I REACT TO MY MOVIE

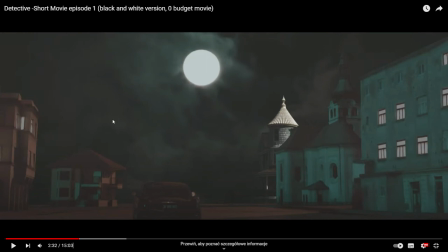And I just add 3 from sky effect, yes, with the fucking moon behind this footage. And once again, the wheels are not rotating. The best director ever, let's go.
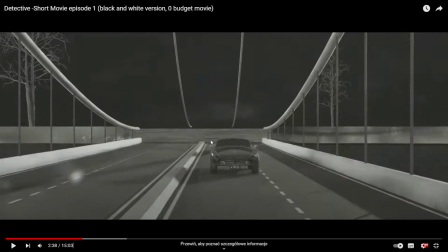It's no shit. This shot is the worst ever. Look at this, I just add some bridge free 3D model, yes? Bridge, and of course the wheels are not rotating, once again. I never rotate the wheels, okay?
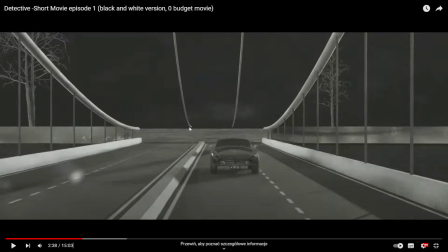And this fucking stuff. And look at this bridge, it not connected to, basically, it's floating in the fucking air right here, so it's shit. And once again, the same technique, I just render the shot, and once again place the sky behind this, yes?
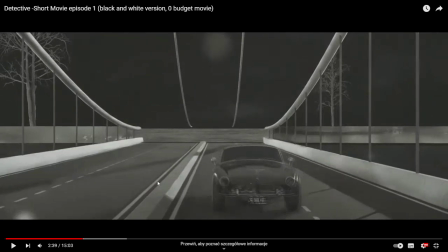And I just add some snow particles for free from YouTube, to cover this mess, basically, like, yeah, you have some motion.
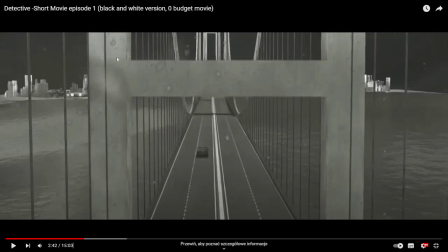Another shot, I just download, like I said, this 3D model for free. It's very low, megabytes. Yes, that render doesn't take forever because I have very bullshit PC. Then I place the, basically, water, and the water is not moving.
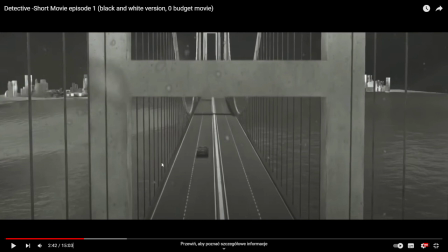So this is another mistake that I make. And in the next episode, I'm gonna try to basically do the motion of the water, because it's gonna be better. Of course, the city I download for free, it's low megabytes, you can't see the detail.
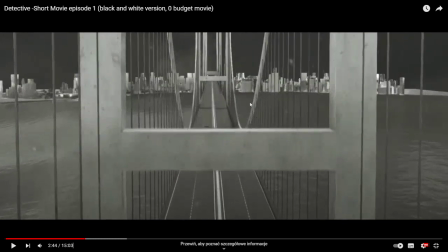And of course I cover some snow particles to have some motion. And once again, this is the footage with the city, and put once again behind the sky effect.
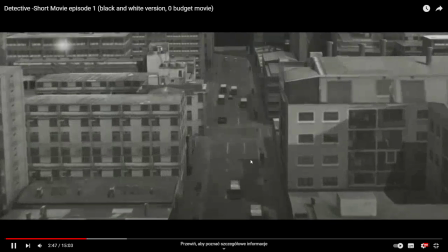I always do this, yes, put the sky. And this is another mistake, basically.
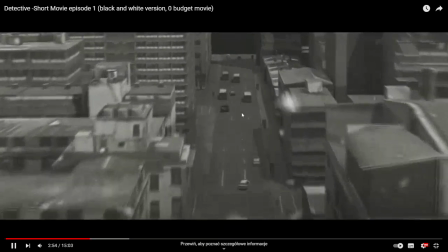Look at this footage, and now it speeds up. You can see the choppiness, because I basically slow down this footage,
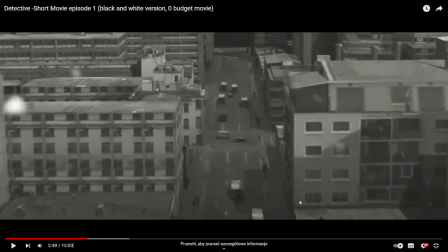because I render this and it's have like 2 seconds or 3 seconds, so I must slow down this. And I'm gonna say right away, this is another mistake. I just placed some stupid, you know,
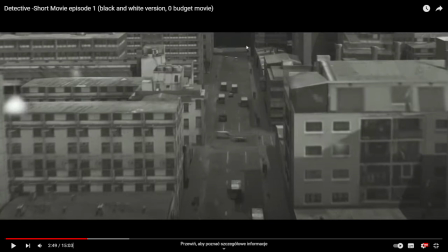image background right here, but right here the street is basically at the end, so it's not correctly done too. This is just 3D model, and the texture is not looking great because it's free, basically. With the animated cars, I just download this for free, and I just put my car right here, yes, and just from this to this place.
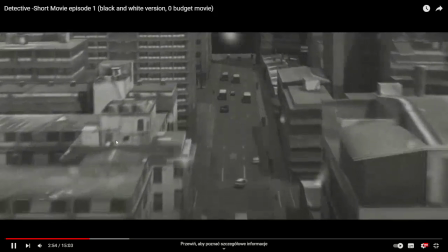Like I said, I just slow down this because I have like, I don't know, 200 frames, yes, of images.
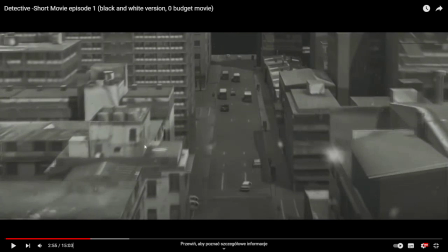So I just have, like I said, 3-4 seconds, and I just slow this down to fit more.
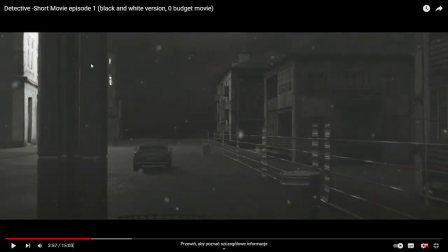And I think this is the best shot from this fucking whole stuff. Basically, it's good lighting, okay, right here. Once again, the same technique, I just add right here some fence. Basically, I just add some plane, subdivide the plane in Blender, I just add wireframe right here effect.
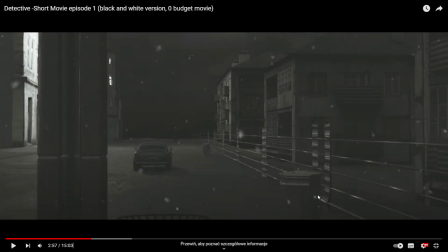I just add metal material, and this is the asphalt. This is basically, this is very good shot in my opinion, the best shot from this stuff, from this bullshit stuff. Once again, the same technique, the car is moving, not rotating the wheels, and sky behind and some snow particles.
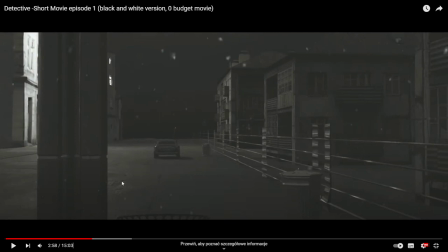And you can see even like the snow, it's not right here, the shadows of the snow, so it's not good. It's not done correctly, yes, once again.
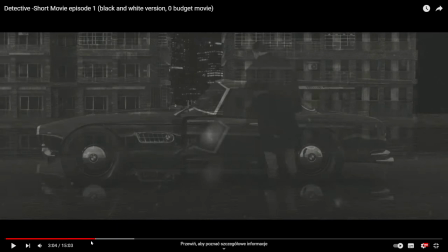Once again, the same stuff myself. Then I just put the images behind this beam.
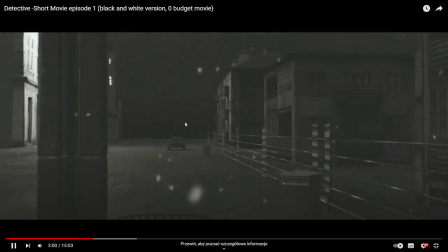Okay, right here, I'm gonna show you. This is the best shot in my opinion, because the lighting is good, done correctly.
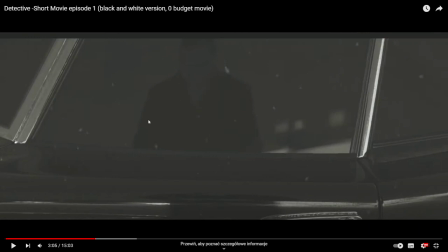Okay, this is just me, and I render this in Blender, okay? So it's not in Vegas. I just put myself, import images as planes, yes? Myself, I just in green screen alpha footage, and I just add the car,
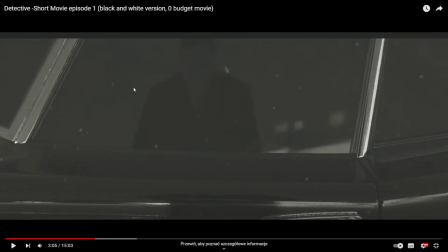and I just lighten this up to have the reflection, and I just place the camera to the reflection. It's like fancy kind of bullshit shot, yes. And later on, I just add the snow particles in the Vegas, yes. And this is like, yeah, I wanna smoke, but of course at the end I'm gonna smoke.